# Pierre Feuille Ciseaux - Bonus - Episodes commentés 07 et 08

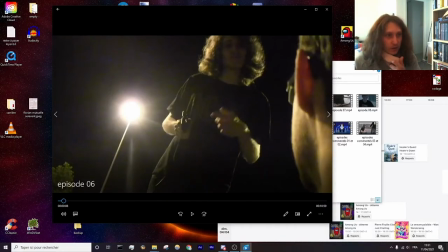0:00 Ouais, c'est bon, c'est nickel. Juste, il faudra que je pense à mettre plein écran.
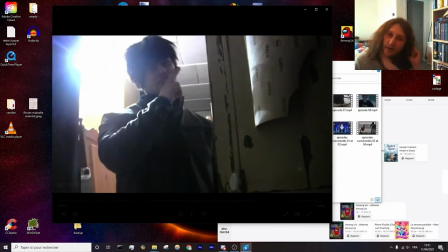0:03 Mais voilà, on s'était lâché sur un cliffhanger de malade avec un nouveau personnage qui a un pouvoir assez, assez spécial.
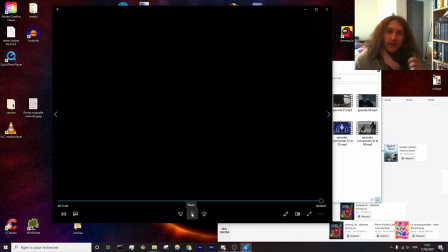0:16 On a été là la dernière fois. Et du coup, bah, la suite.
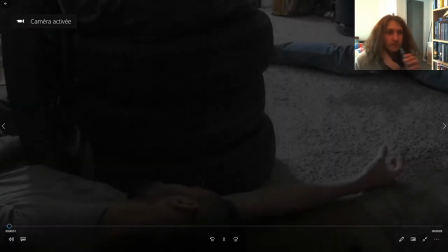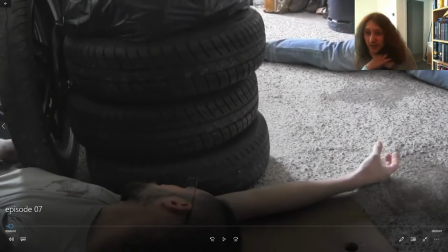0:27 Déjà, les anecdotes, elles commencent. Je me souviens très nettement que ça, regardez, regardez, là, c'est mouillé. C'est mouillé pourquoi?
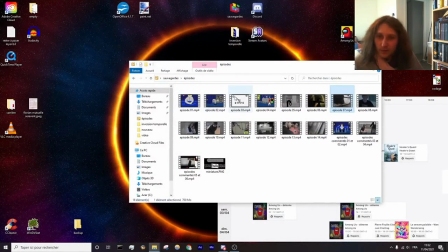0:33 Ben justement parce que comme je l'avais déjà expliqué dans un épisode précédent, ça doit être le 4, à peu près là.
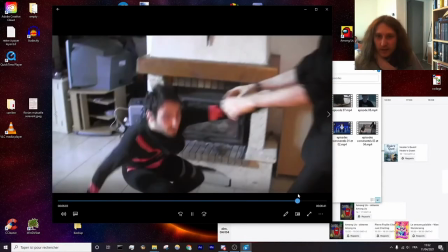0:42 Oh non, ok, c'est à la fin en fait. Ok, c'est là.
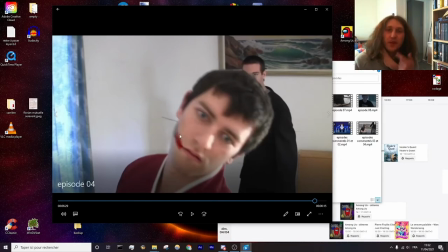0:47 Ok. J'avais expliqué comment j'avais fait cet effet spécial. On lui avait peint du noir en fait, parce que j'avais oublié mon rouge et donc on l'avait peint en noir. Et du coup, pour l'effet, j'ai juste eu à modifier la couleur. Et donc j'ai pas galéré et le tracing il se faisait, enfin le suivi se faisait du coup naturellement
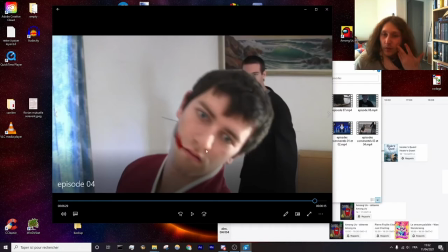1:04 vu qu'il avait vraiment visuellement quelque chose qui était très différent sur le visage.
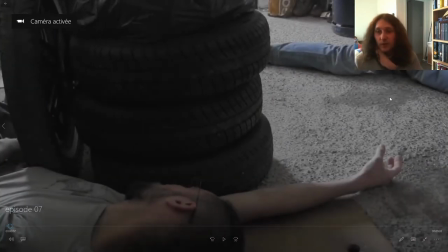1:08 Et du coup j'ai voulu reproduire la même chose ici. Je me suis dit comme ça il y aurait une couleur différente et du coup je pourrais faire un tracing beaucoup plus efficace d'une flaque de sang en fait.
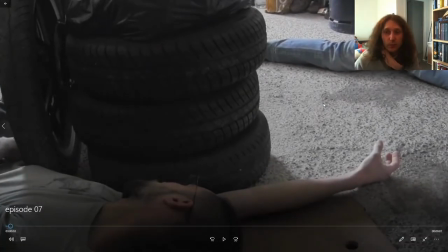1:17 Idée que j'ai finalement avorté et du coup bah il y a juste un petit peu d'eau ici quoi. Ensuite je me souviens qu'à un moment donné on débarque. Il y en a même là, hein. Regardez ça c'était. Ça aurait pu être du sang. Et même, je me souviens que quand on arrivait, à un moment donné, c'était pas lui, c'était une autre prise du coup que j'ai jetée avec quelqu'un d'autre, mais qui se levait, qui nous regardait,
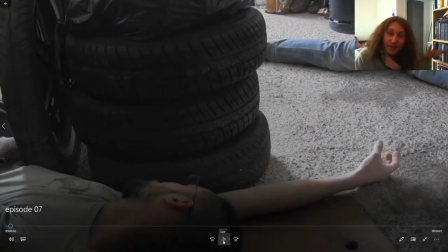1:35 je fais « Mais non, mais t'es mort, recouche-toi » Il avait foiré la prise. Voilà, déjà les anecdotes, ça commence, quoi.
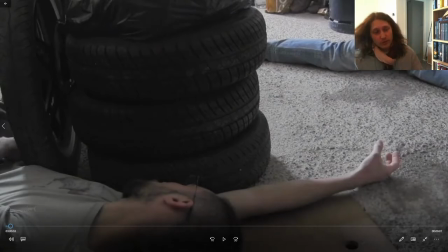1:44 Pas de soucis, Venom, effectivement, c'est beaucoup mieux de revenir dans le futur, parce que là, ça va te spoil. Surtout que là, c'est un gros élément de scénario qui arrive. Donc, à plus.
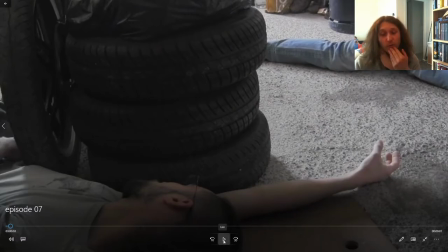1:56 De toute façon, ça, ce sera une retranscription sur YouTube, hein, donc tu pourras le voir dans le futur.
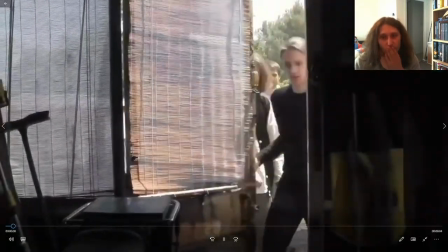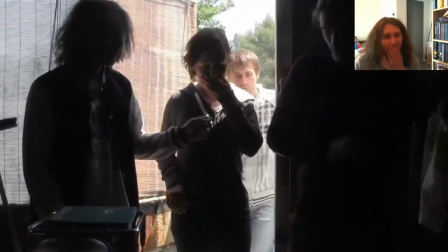2:08 Voilà.
Ça, c'est notre QG. Quelle horreur.
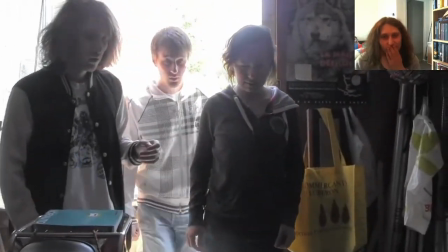2:13 Enfin, c'était notre QG. C'est la feuille, c'est ça? Qui d'autre?
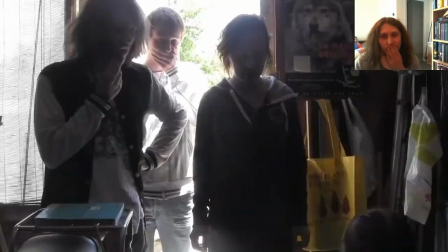2:18 Puisqu'on veut dominer le monde. Quoi? Non, c'est une métaphore. Il dit ça parce que c'est ce que dit toujours la feuille quand elle parle de nous.
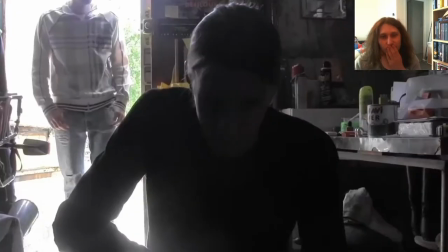2:24 Dis, tu crois que Sarah y est passée? Sarah!
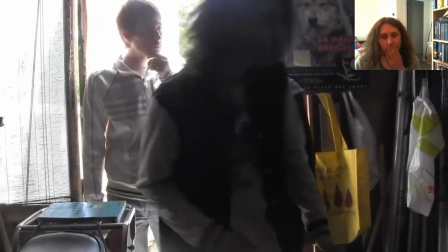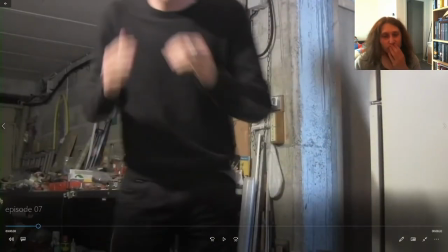Je peux même expliquer pourquoi il y a une coupure à cet endroit. En fait, excusez-moi, à la base, ça montait et là il arrivait.
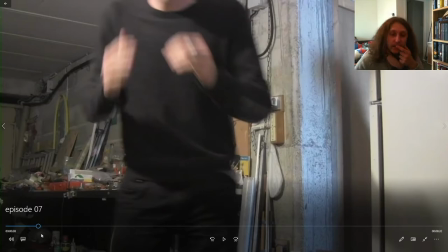2:47 Sauf que il existe, comme je l'avais dit, une dimension parallèle où l'actrice qui joue ce personnage n'est pas la même.
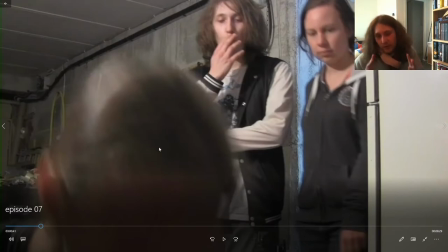2:57 Et c'était cette fois-là qu'on avait fait cette personne qui était couchée par terre et c'était l'autre actrice quand on était monté. Et donc là, j'étais obligé de couper parce que j'avais pas envie de retourner la scène où elle était par terre.
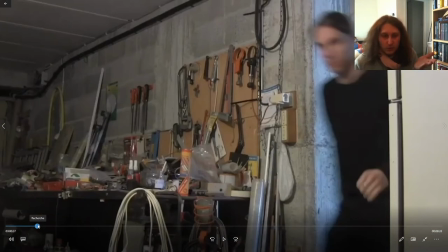3:08 Et donc, bah, du coup, j'ai juste fait une coupure, mais c'est pas très gênant.
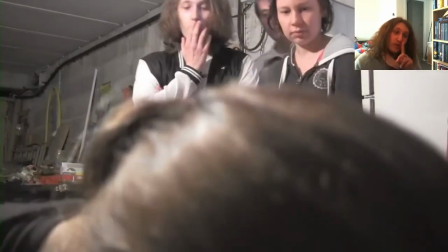3:14 Sarah, bats-toi!
Petite transition que j'aime bien.
Merde, je me l'étais pas encore tapé.
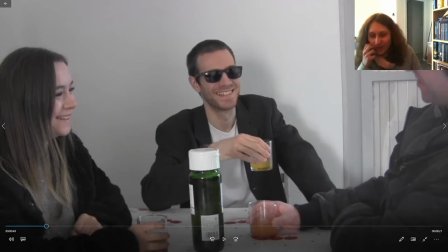3:25 Ah, j'aime beaucoup le bruit de la claque qui se retranscrit dans le bruit du chin avec des gens qui sont dépités et eux qui sont morts de rire. Je trouvais que c'était un parallèle très. Avec la musique en plus qui accentue cette dichotomie, je trouvais ça vraiment cool.
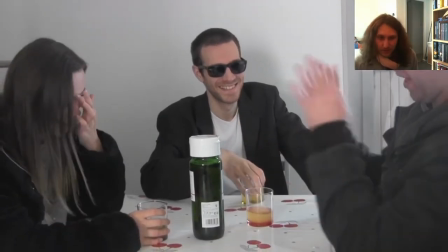3:42 Et là, je les ai découpés. Il y en avait partout.
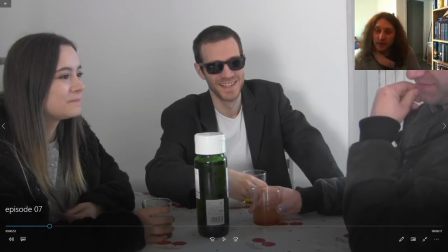3:45 Voilà, et en fait, dans l'idée, si j'avais pas mis la scène un peu plus tôt où on voyait ce personnage découper quelqu'un avec ses doigts, on comprenait pas vraiment ce qui se passait. On se disait, ouais, il les a découpés, mais avec quoi? Et puis plus tard dans la scène, quand il se fait mine de découper Sophie, on se dit, mais quoi?
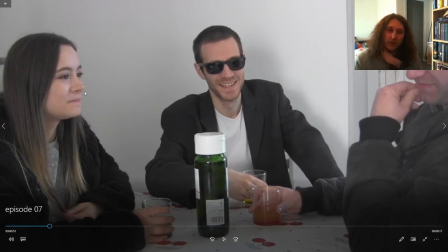4:00 Enfin, quoi? Et donc ça faisait vraiment bizarre. Donc finalement, j'ai remis le morceau où il était introduit.
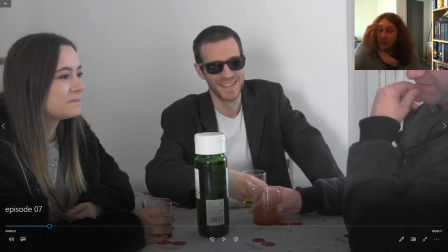4:07 Et en fait, j'aurais jamais dû hésiter parce que je trouve que ce morceau est juste trop bien, en fait.
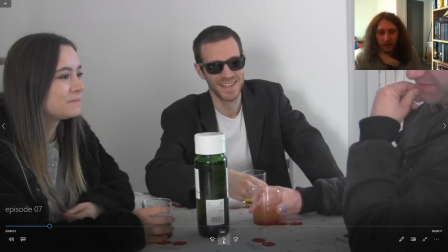4:12 Avec le pas, la frayeur et tout, ça fait un bon cliffhanger. Franchement.
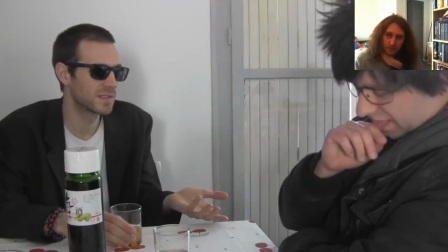4:18 Non, mais au final, ils étaient combien? 4, 5, peut-être 6.
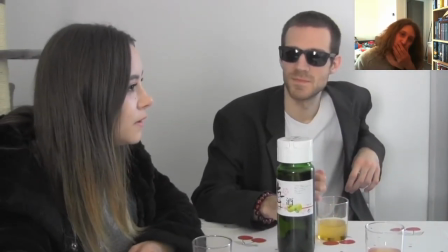4:25 Mais ça ne dit pas si Pierre était parmi eux. C'est simple.
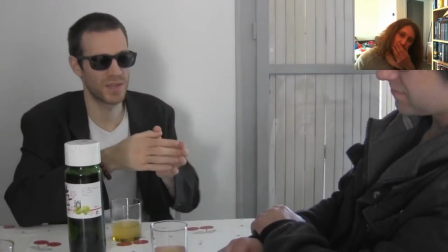4:30 Est-ce que tu te souviens avoir découpé un connard qui ressemblait à une merde posé sur une autre merde?
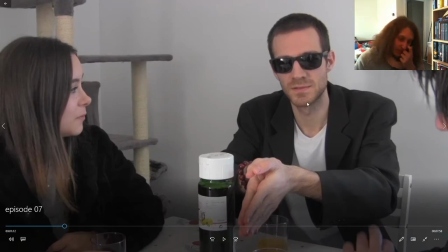4:36 J'aime beaucoup cette réplique. Il avait du mal à la sortir, mais j'aime beaucoup cette réplique. Non, mais je vais pas la commenter.
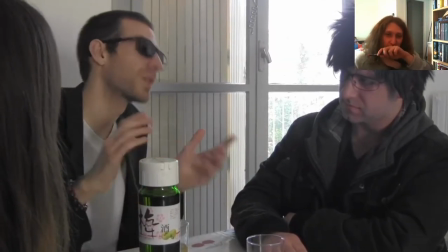4:43 Je trouve qu'en soi, elle est drôle, c'est tout.
Sérieusement? Bon, ok, bon, c'est plus sérieusement un gars à peu près à la vingtaine, les yeux verts, cheveux bruns.
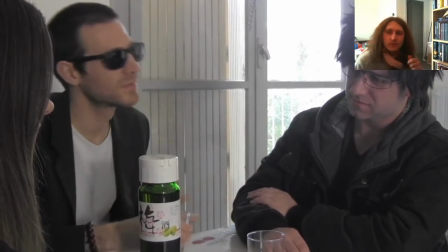4:52 Non, personne comme ça.
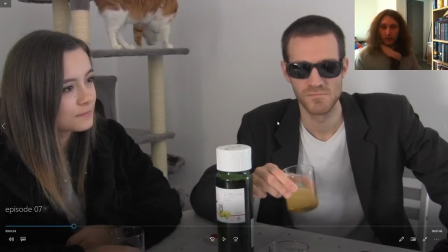4:58 Éventuellement, l'anecdote que je peux donner sur ce tournage, c'est simplement que, comme je le commande souvent, sur une scène de discussion, on peut pas juste discuter, tu vois.
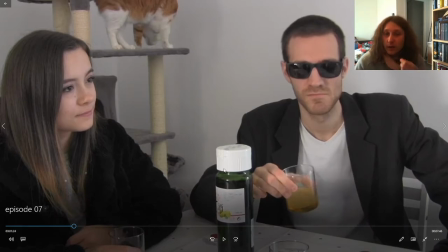5:07 Il faut qu'il se passe quelque chose. Et donc là, ben, ils sont en train de boire. Donc c'est ça qui habille la scène. Et là, ça, c'est mon petit chat, tu vois. Il est passé dans le champ. Je l'ai laissé parce que j'avais pas beaucoup de rush. Hein. Choisir, j'aurais préféré qu'il soit pas là, mais c'est pas grave, c'est pas très gênant.
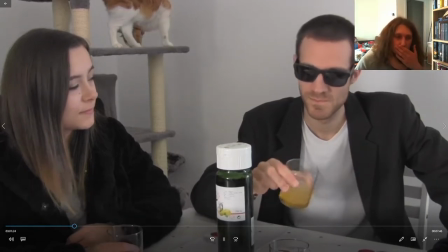5:20 Ils ont le droit d'avoir un chat chez eux aussi. Hein.
Et les pilules, tu y as pensé? Non, ils en avaient pas.
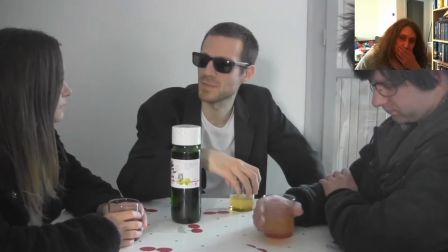5:26 J'ai pas vu. Franchement, j'ai jamais compris le principe de ces pilules contre nous-mêmes.
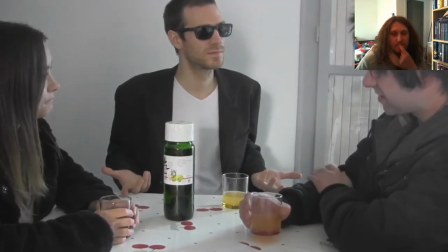5:32 On peut se faire confiance, non? Et c'est le traître qui dit ça. Attends, pas le traître.
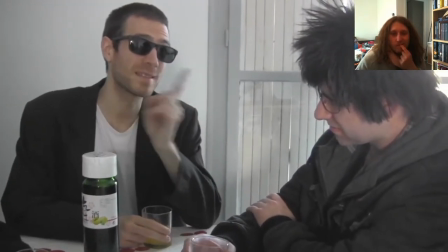5:38 Moi, j'avais perdu la mémoire. C'est pas pareil.
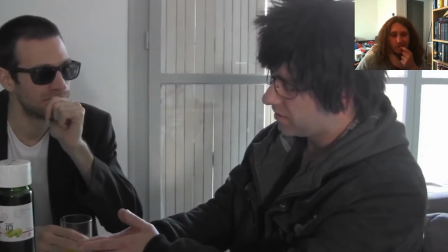5:42 Justement, quand tu électrises un gars pour peut-être lui donner des super-pouvoirs, tu n'as pas peut-être peur qu'il se retourne contre toi?
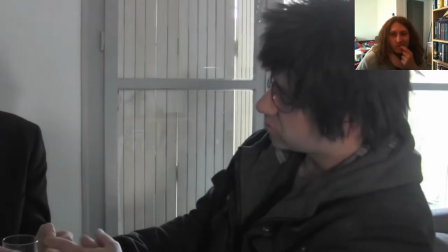5:51 Agressivité, jugement, tout ça peut être modifié.
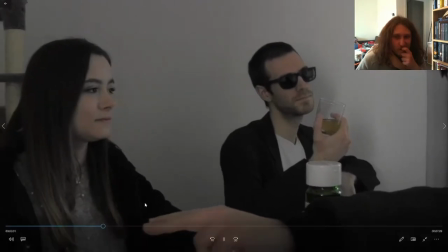5:57 Comme... Et c'est à ce moment-là... Ça peut être modifié.
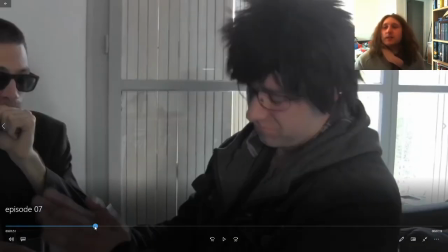6:05 L'anecdote que je peux donner, c'est que... regardez, ça, c'est un petit... minuscule, hein, plan séquence, c'est un petit peu long.
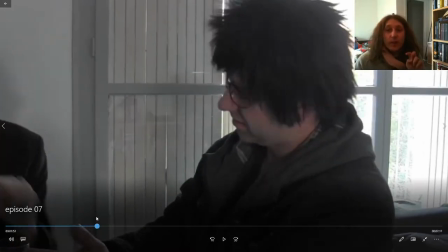6:12 Et donc, il se souvenait pas très bien de son texte. Et du coup, je lui ai dit, mais c'est pas grave ce que tu dis, on redoublera de toute façon, sort des conneries.
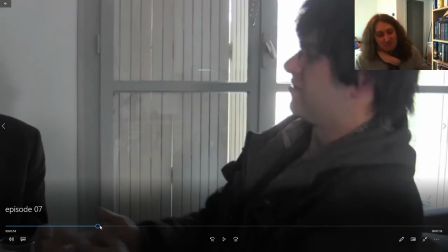6:18 Et du coup, je me souviens très nettement qu'il avait dit... Enfin, tu sais, quand il dit agressivité, jugement, il avait dit malnutrition.
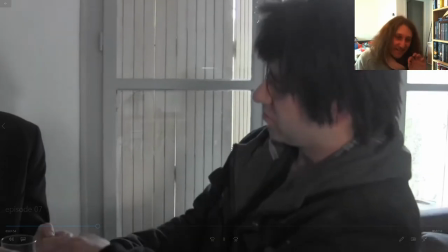6:29 Et de l'imaginer dire ça, tu vois, ça me fait rire.
Jugement, tout ça peut être modifié.
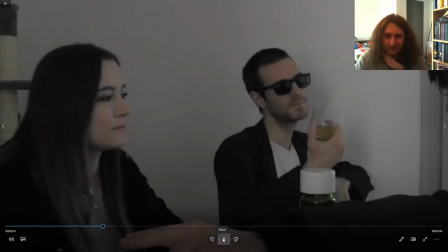6:36 Comme... Et c'est à ce moment-là, en fait, que j'ai compris que...
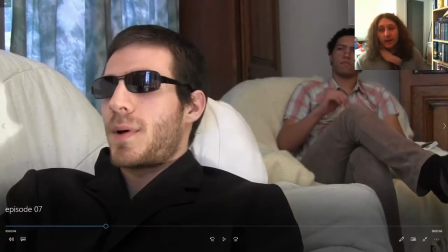6:41 Là, elle montre qu'elle avait pris plus quelque chose d'indé... Normalement, la scène avec le psy, elle était censée être beaucoup plus longue.
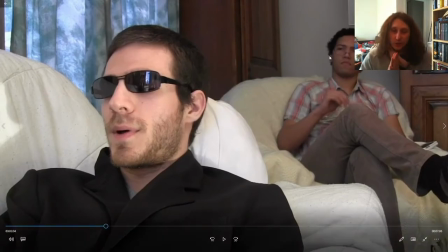6:46 Mais là, j'ai eu de très gros problèmes.
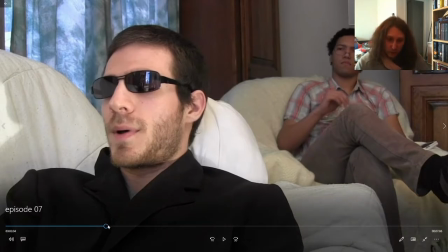6:48 En fait, arrivé entre tout ce passage, donc là, tout le passage chez le psy, ça allait.
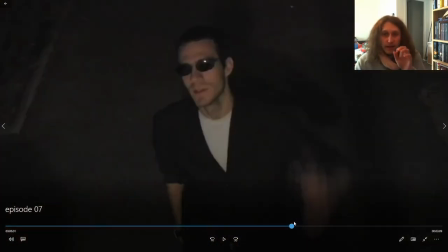6:55 Mais là, la transition entre cette scène,
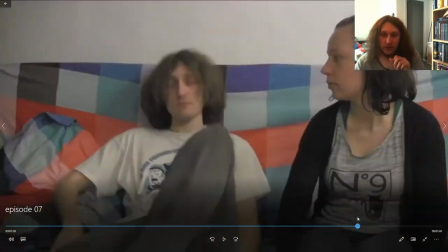6:58 celle-là et le retour chez lui, ça a été une merde sans nom pour faire le montage, en fait.
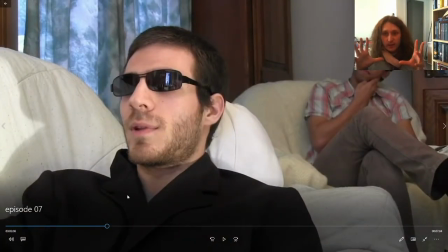7:07 Parce que j'avais filmé les scènes et je me suis dit, c'est pas grave, au niveau du montage, ça passera.
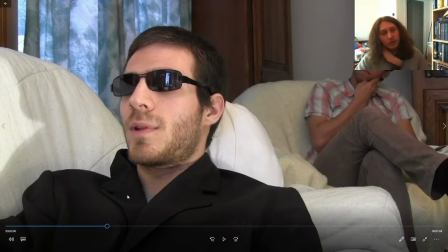7:13 Et puis j'ai changé d'avis au niveau du montage parce que, en fait, le passage chez le psy, fondamentalement, ça n'apportait rien. Là, c'est marrant, c'est sorti comme une blague. Mais le fait de faire une scène complète chez le psy, en fait, t'avais vraiment l'impression, en tant que spectateur, d'avoir perdu du temps.
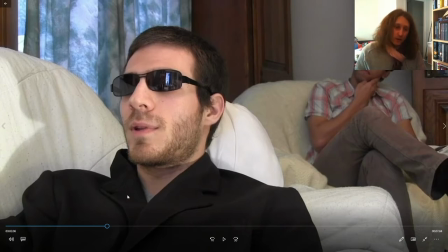7:28 Tu te dis, mais qu'est-ce qu'on m'a montré au juste? En fait, à la base, c'était pas censé être une blague, c'était censé être comme une tranche de vie. On voit Gamma qui, effectivement, réfléchit sur lui. Et c'est un personnage qui réfléchit quand même pas mal sur lui et qui se cherche beaucoup.
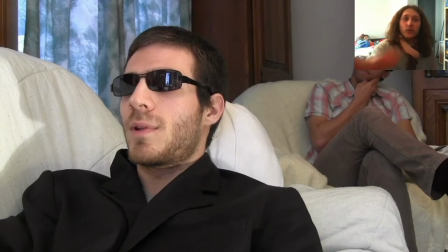7:41 Et en fait, c'est ce que je voulais montrer. Sauf que, vu comment je l'ai fait entrer, présenter cette scène
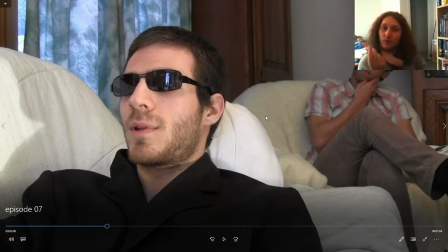7:49 avec lui qui parle comme ça, que je suis, ça ressemble à une blague. Et le fait de laisser 2 minutes de blabla, ça ressemblait à une blague qui est trop longue et qui du coup n'est plus drôle, alors que c'était pas censé être une blague à la base. Donc je l'ai retiré. Mais comme je l'ai retiré, j'avais plus de transition un peu plus tard.
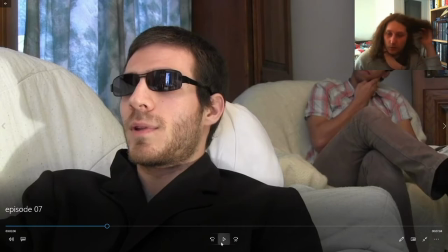8:05 Mais je vais l'expliquer. Je vais l'expliquer quand j'y serai. Donc voilà, à la base, la scène était beaucoup plus longue.